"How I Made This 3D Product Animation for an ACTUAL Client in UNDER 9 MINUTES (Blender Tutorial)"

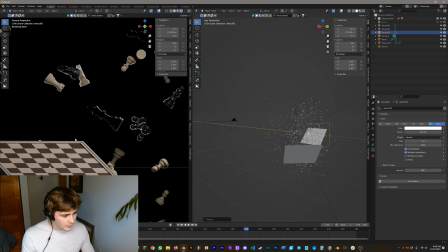And you can see that it's added this nice outline to all of the pieces, and once we add our product, it will outline that as well.
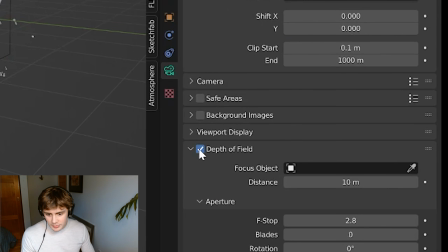Now let's click on our camera again and click depth of field so we can get this nice focus look.
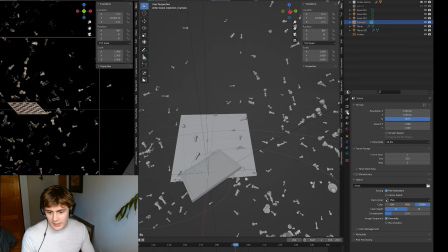And I'm going to click on our chessboard, and then for fewer distractions, I'm going to click output properties and render region just so we can focus on this more.
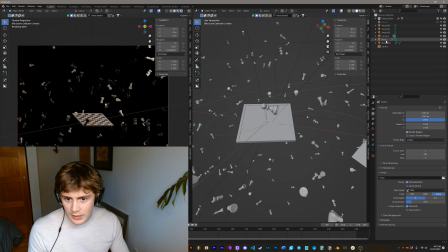It also might be cool to rotate our vortex a little bit so the effect kind of happens at an angle here. And then I think I want a more defined focus, so I'm going to go back to the camera settings and lower the f-stop.
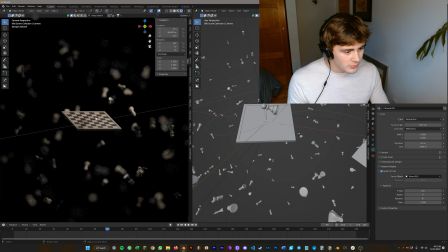And then when you lower the f-stop, it puts fewer things in focus, but it draws more attention to the center.
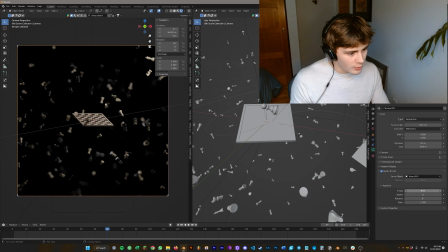So I think I'm going to bring my f-stop to about 1. I'm going to come up to my render properties here.
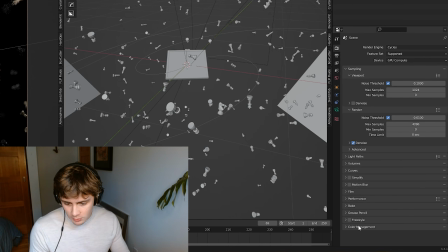And then for a quick Blender hack you may or may not know, come up to your render properties, go all the way down to color management, and bring the look up to high contrast.
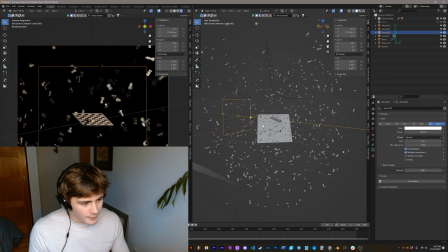I've also decided I want to increase my light here in the back a little bit more, makes it look quite a bit more dramatic.
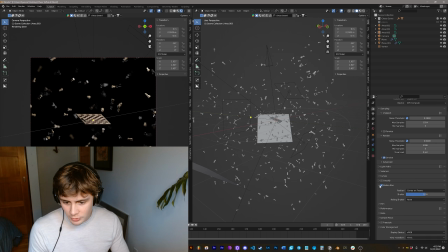And then we can go to render properties and click motion blur and set the shutter to 0.3. Lower values are going to be less blurry, higher values are going to be more blurry, and then if you want it to go past 1, you just have to type it.
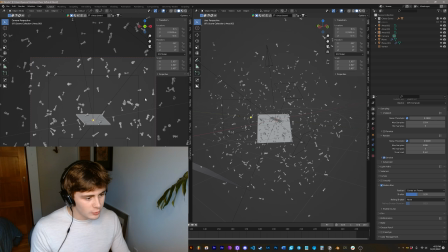But for now, 0.3 is going to do the trick. And then by the way, motion blur works by sampling the frames before and after the current one. So I'm going to go ahead and drop my samples to 500 for a quick test, turn off denoise and render.
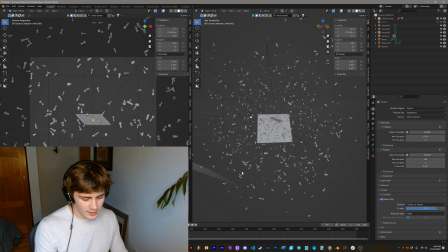And I think I've decided I want quite a bit more blur, so I'm going to bring this up to 0.8. Alright, so yeah, now you can see here we have this super cool illusion of motion,
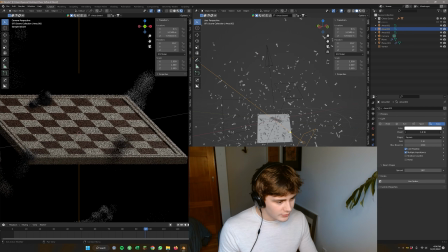and as a video this looks even better. I don't like how dark this is, so I'm going to turn up my light here a little bit more, and then I think I'm about ready to add the product.
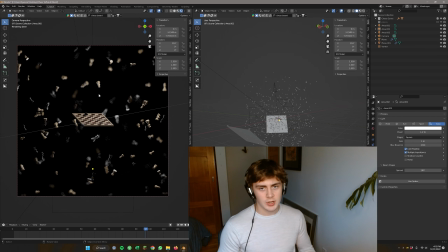So for me, obviously I'm going to use my client's product, which I modeled out a couple months back.
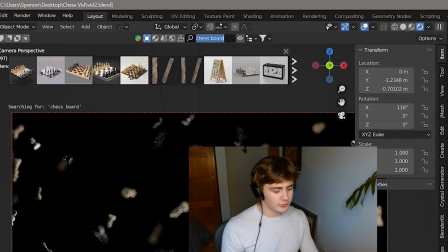But for you, if you don't have a product, you can either make one or you can come up here to Blenderkit and you can just search for anything like a phone, or you could do a bottle of whiskey,
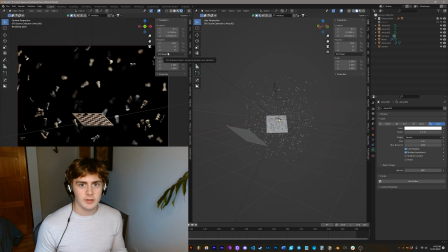which might look cool here. The reason I'm doing this chess scene is because my client's product is a body and mind enhancer kind of thing.
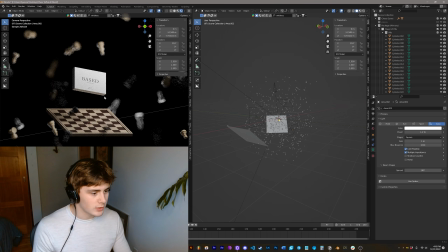So I figure that implementing this into a chess scene might be kind of cool, considering all of the metaphors about how chess is like life.
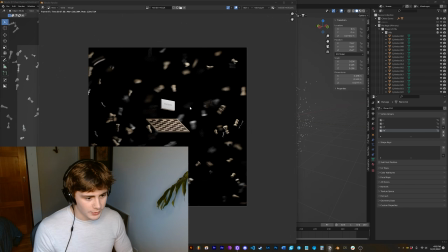But yeah, I'm gonna give this one another test render. I think that's looking super cool. So now to animate it. I'm just gonna do some quick animations.
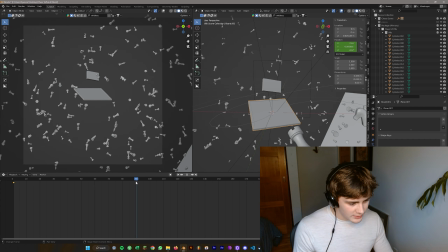I'm gonna click my chessboard, add a rotation key. I'm gonna bring it to about 90 frames here and just rotate it like this, and then add another rotation key. So now you can see that that moves over time. I'm gonna right click and bring the interpolation mode to linear. That way it doesn't ease in or out. And then with my product selected, I'm gonna hit key, click location, add a key, bring it up about this far,
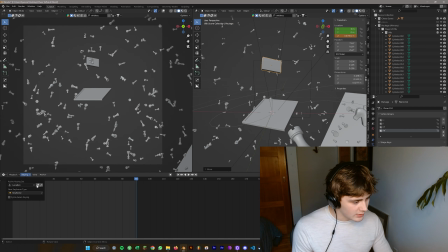go to the last frame, bring it up about this far, and click the location key again. And then now you can see it goes up, just like last time. I'm gonna select all with A, right click, interpolation mode, linear. And then I want this to rotate a little bit, so I'm gonna clear the location here, add rotation, and then add my first key, go to the end, and let's just rotate it like this.
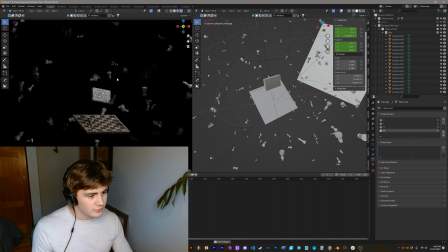So now our animation looks like that, with the box kind of magically floating there in space while the chessboard rotates under it.
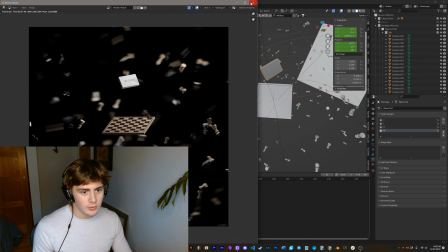So now for compositing, I'm gonna quickly render out another frame, and now we can composite this. So close that, open compositing, use nodes, bring composite over here.
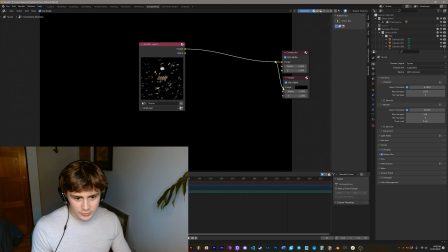I'm gonna shift right click and then add a viewer node. I'm gonna connect this to the viewer node, press V a few times, and then Alt, middle mouse click,
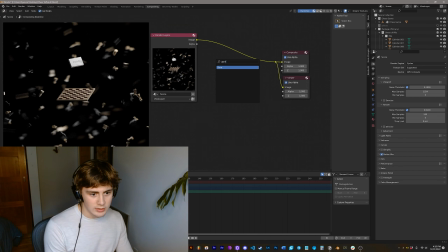drag, and then I'm gonna add a glare, and then before the glare I'm gonna add a lens distortion. I'm gonna click fit, and then set dispersion to 0.02. This dispersion creates this neat glitchy effect here on the side.
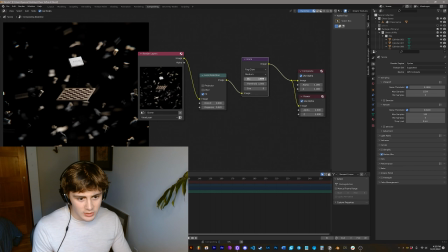You can turn that up or down if you'd like. And then for the glare, I'm gonna set it to fog glow. I'm gonna set the size up to 9, and then I'm gonna hit high quality.
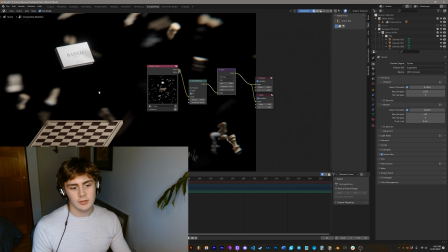If we're not noticing any glare, I'm going to bring the threshold down a couple clicks. This basically just determines how high the light value is that the glare modifier will then go affect.
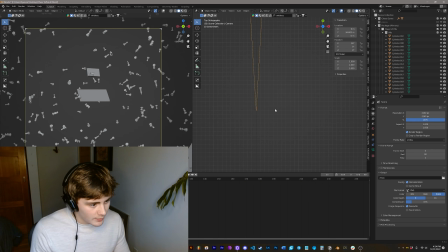So now I'm going to animate the camera because it looks quite a bit better. I'm going to come straight above it and zoom in really far until I can kind of move it slightly to the left and to the back, and then add a location keyframe.
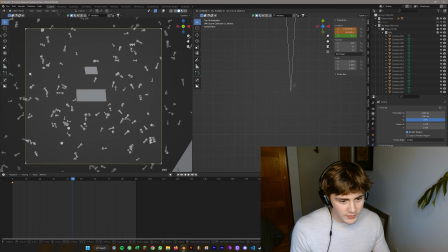And then about halfway in, I'm going to move it forward and slightly to the right.
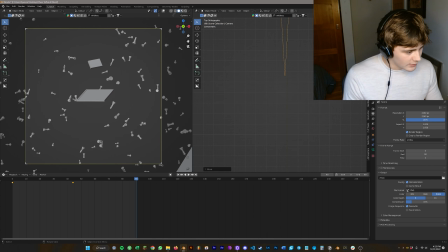Add another location keyframe, and then forward and then slightly to the left again. And now it creates this illusion that the wind is kind of affecting the camera, which is a really good look.
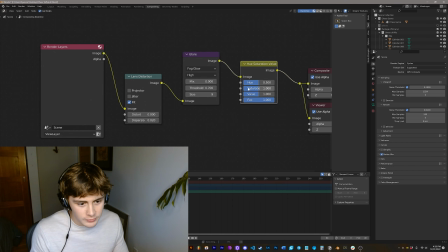And then the last part of the compositing that we want to do is to add a hue saturation value node, and then set the saturation to 1.25, which is just going to make it pop a little more.
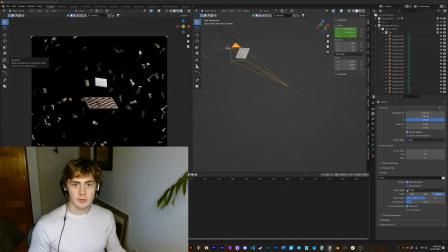And then from there, you're free to animate. Alright, so that's been a super quick animation tutorial. If you got something valuable out of this, please help me out with a like. And if you don't know me already, I am Renderer, and I make weekly content about making money with Blender. I know this video is a little off track from my normal content, but a lot of you guys requested an animation tutorial.